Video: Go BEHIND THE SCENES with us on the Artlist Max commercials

Guys, we're shooting a commercial today. We're shooting a commercial. You are? Yeah, are you? Yeah, we've got a pitch back studio. Well, we've shut down this whole street. Well, we're flying a guy in the air. Well, so are we. Well, mine's gonna be better. No, mine is. No, mine is.
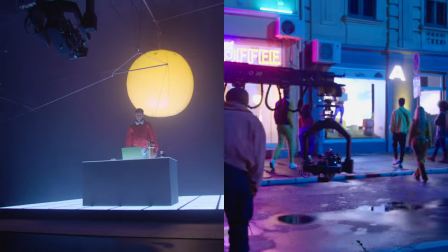Let's let them decide. Let's go. Yes, you heard it right. We're filming two commercials in two days for Artless Max.
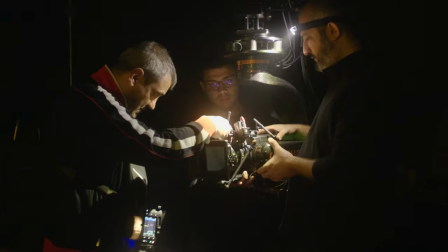What's Artless Max? It's the new all-in-one subscription for video creators. And here's how we're gonna do it. Okay, so it's very early in the morning, all a bit tired, got a big fat coffee with me. but we're on our way to our first production of this trip. As you can see, we've arrived at the studio for our first production. We've got one today and one tomorrow, and this one today is in this pitch black studio behind us. We're gonna be adding lots of different lighting, lots of cool effects, and make it look sick for this commercial. The first shot of the day is the guy at the desk, which in the final commercial is used for quite a few shots.
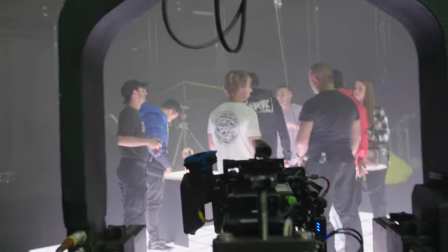To create this really cool dramatic effect, we're using an LED floor that you can see here, and a big balloon light behind him.
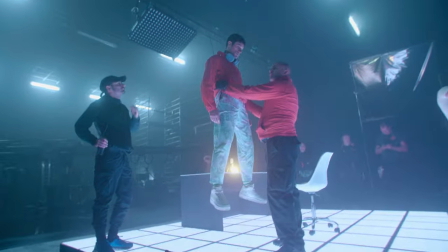All of this lighting is actually done on set and not in post to really place the actor in the world we've created in the studio.
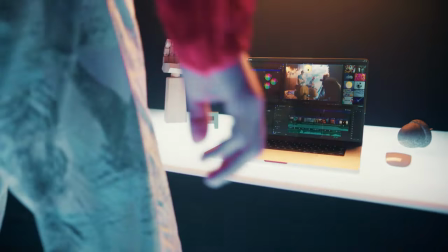And the shots really need to be filmed exactly as we want to make post easier. This set up includes the rig shot where we're lifting the actor up.
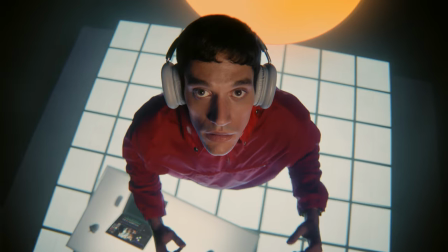We did this to portray how Artless Max can really elevate your content with the actor being lifted up in the air. I want to do that.
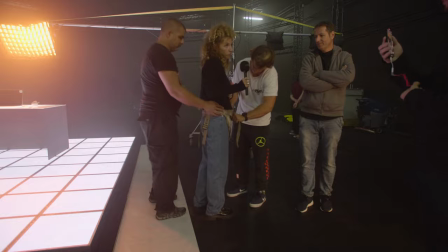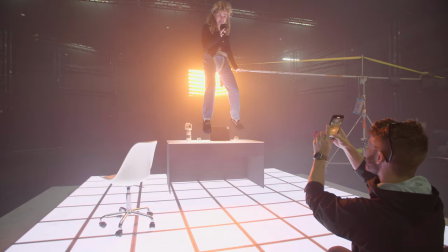I didn't mean this high. Telly, what was it like to be on the rig? Scary, but exhilarating. I recommend for all of you to do it, if you have the opportunity, because it makes you feel like you're flying.
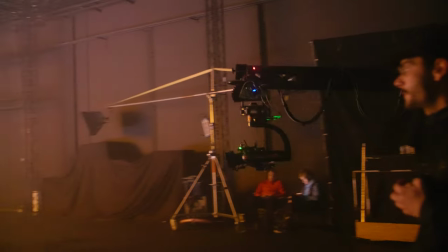Three, two, one, action! There is actually quite a lot of post-production that we need to do for this commercial.
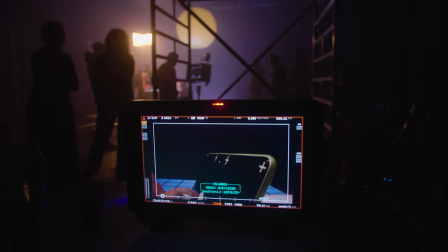To make it easier, we actually put trackers on the laptop for the VFX artists to add in the UI in post.
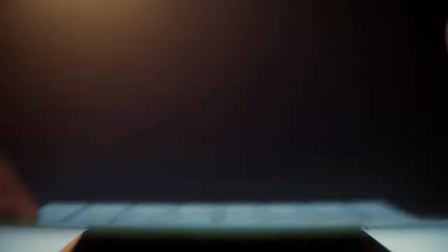Now it's time to get into the magic of makeup.
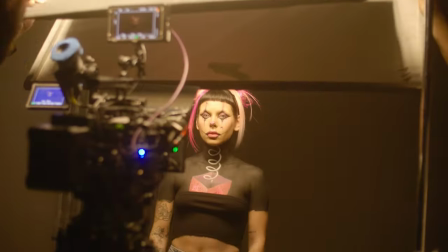We started creating this look three hours ago and the effect is to trick the camera into capturing a real-life Jack-in-the-box using black makeup to cover up her body.
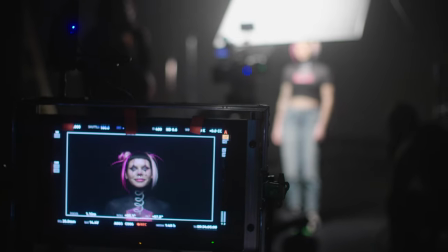We wanted to emphasize the amount of diversity there is in content creation, highlighting makeup artists.
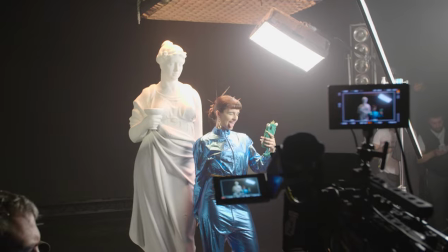From here, things are only getting more extreme. We have to get the last few scenes of the day done. The next few setups are quite funky and playful.
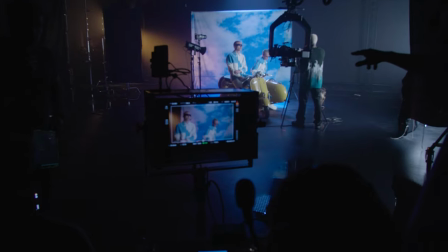We're actually managing to get the perfect shot in only a few takes.
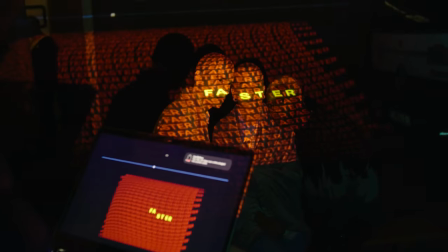this final shot is actually one of the trickiest one to get we protected the letters of the word onto the models faces but after lots of trial and error we
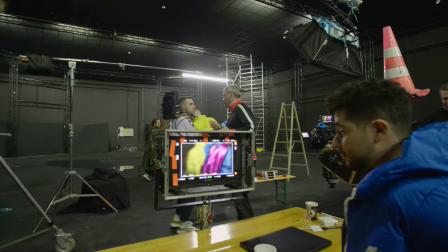finally got it right and that is a wrap on production number one we're on day two of our two productions in two days for the artless max lots and lots of exciting things happening today today is actually a night shoot so the first thing we're shooting today is actually going to be the last scene in the commercial crazy wow amazing we We basically are at this street in the middle of a town. We've fully shut down the whole street here. Like, normal coffee shop, lovely, lovely, but all of the actors are actually getting their hair and makeup done here.
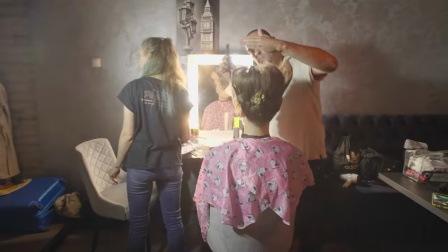Best food ever. Delicious. Okay, this is our first location over here. If this is our producer, say hello.
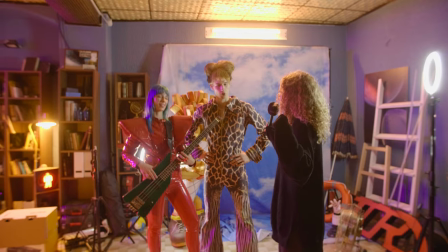Hello. Goodbye. Are you ready to rock? Okay, let's rock. Three, two, one.
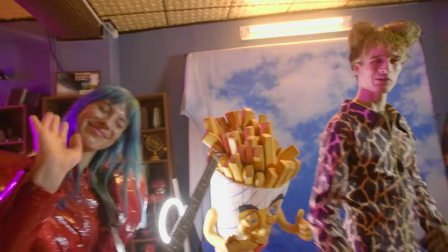They're filming this at one frame per second,
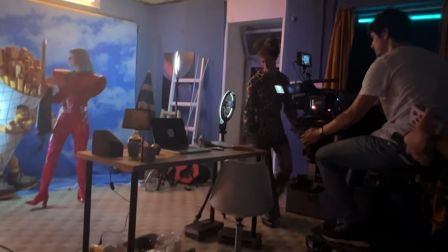which means that the camera is moving slowly for about three minutes to get a seven-second clip that will look like a time-lapse.
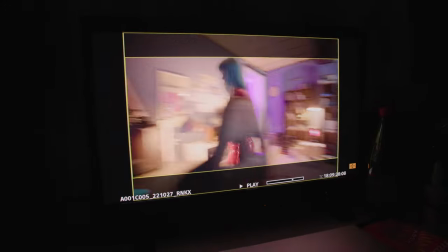The outcome is super, super sick. I can't wait for the next shot. I'm already tired and it's only 6 p.m.
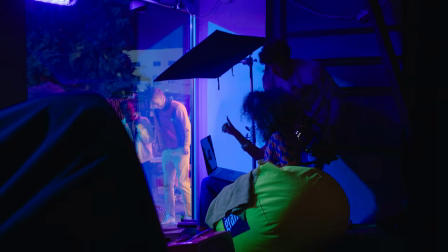This scene we're now filming inside of a shop, in front of a glass window. but the glass window has a
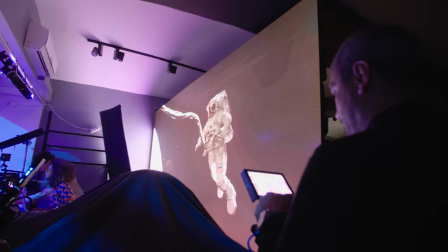big LED screen behind it with an image that's going to be reflected through. Let's have a look at how it turns out.